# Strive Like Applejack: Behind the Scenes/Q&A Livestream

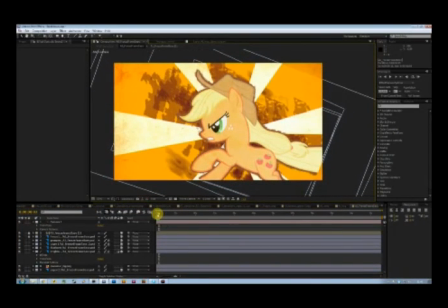[85:42]
Now this is basically a Photoshop file which I put into
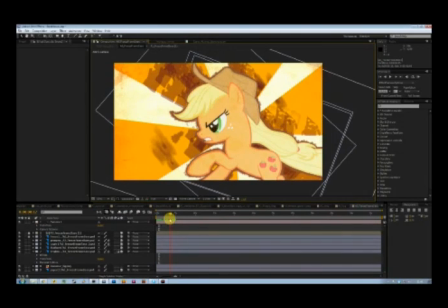[85:49]
After Effects, which is cool because this means you can keep all the different layers which are also present in the Photoshop file, and you can edit in, and you can still edit them in After Effects individually. You can also animate them.
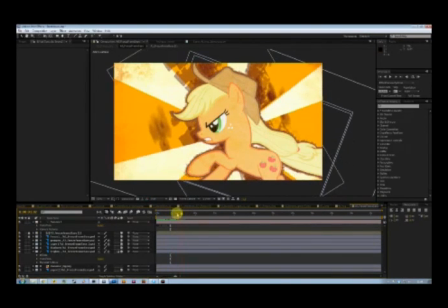[86:08]
As you can see, the starburst in the background here is actually rotating. The grunge is rotating on a slightly different speed to get that parallax effect going.
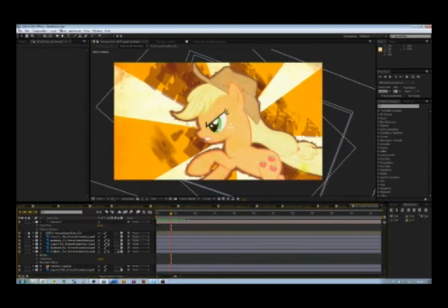[86:18]
And also you may notice that this frame right here is actually bigger than what's seen in the final sequence here. This is the sequence here, so you can actually see the outline here.
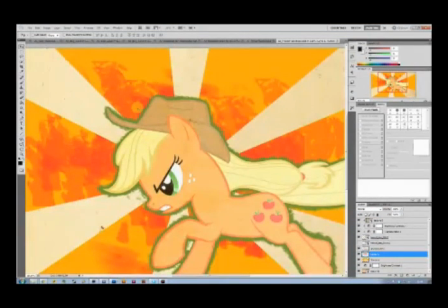[86:33]
This is because I made the canvas bigger in Photoshop, because I was going to work with the 3D camera here,
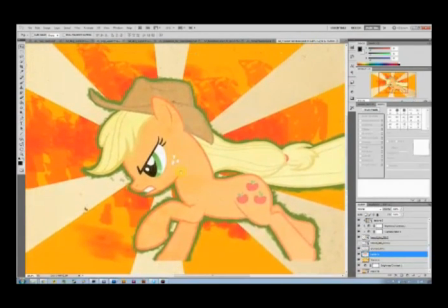[86:42]
and I was going to work with 3D camera here. So there was a possibility that I would sort of get
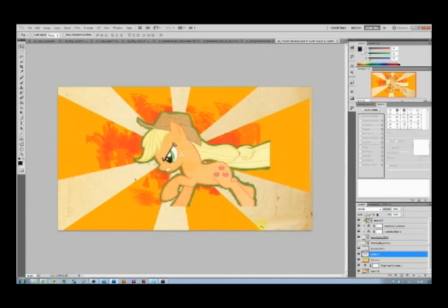[86:52]
nothing on edges of the frame here. So I had to sort of use a bigger canvas and load that into After Effects. So that I actually get everything I want on the screen there. Okay, so we have this, and this is again a 3D camera zooming in.
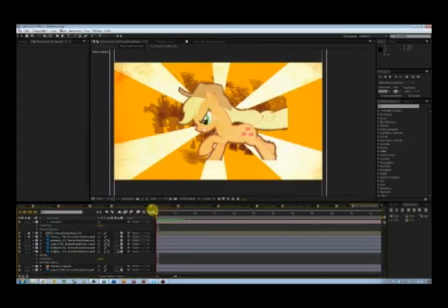[87:15]
It's time to the snare. The snare is beautifully emphasized in the song here. So you have a very sudden, I'm going to go back in the freeze frame sequence because it's much more apparent here. We have a sudden zoom followed by a sort of
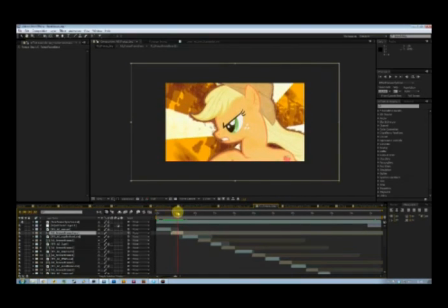[87:35]
a slow zoom there. It suddenly zooms in, and to keep that momentum going, the camera continues to zoom in slightly.
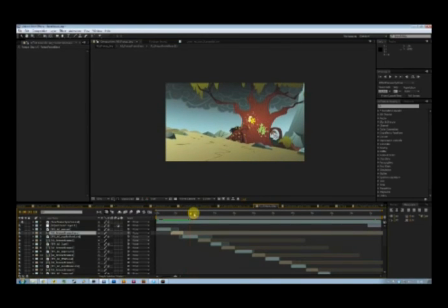[87:48]
This is then followed by the second part of the sort of the montage with again a very
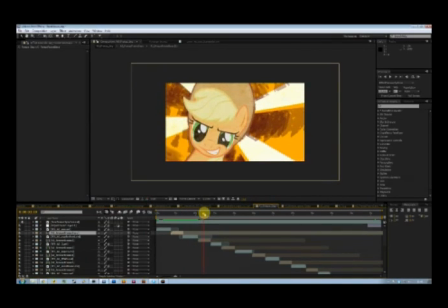[87:55]
iconic Applejack moment. I wanted to have a lot of iconic Applejack moments in this because, you know, this is a trailer showcasing the character and telling the viewer just how awesome she is. Again, the masked out frame here has the grungy textured look to it to give it some extra detail there.
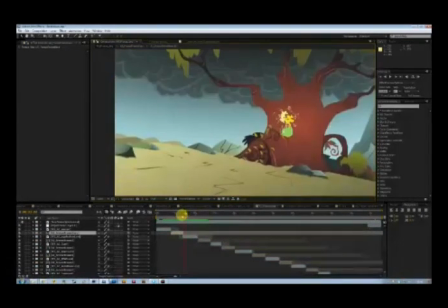[88:21]
So it's funny to see is that the grunge here on the starburst is now
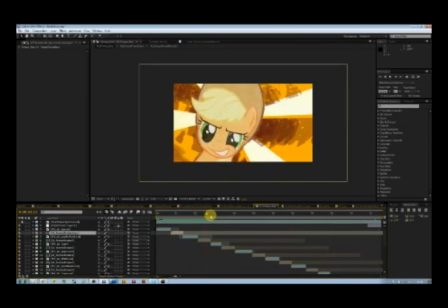[88:30]
pretty minimal, you could say, for want of a better word. So now we have the grunge here, and it's, you know, it's a bit more. And now we have this here, another iconic moment where she completely destroys the bell thingy.
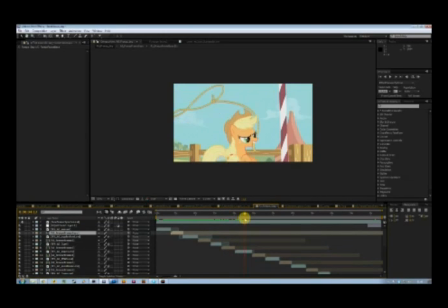[88:46]
There's suddenly a lot more grunge. We move on, another scene from Fall by the Friends. She has a rope in her mouth. Pardon. Glitchy transition. And a bit more grunge there.
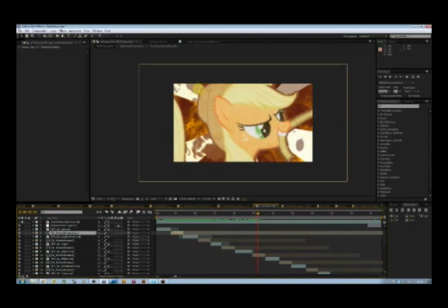[89:02]
Also a bit more grunge here around as an outline here to get that parallax effect going. Let's see, this is followed by a scene from Fall by the Friends where she is incredibly happy. And again, a lot more grunge in the background. And this sort of builds up along the way.
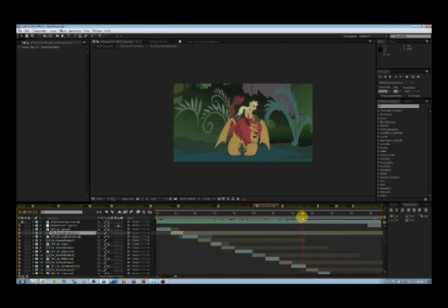[89:23]
This is Applejack kicking complete and utter ass.
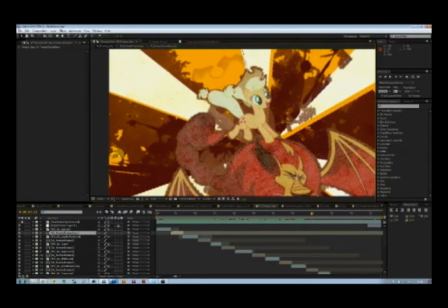[89:30]
Again, a lot more grungy splatters here in the background. Another iconic shot from the second to last Applejack-centric episode.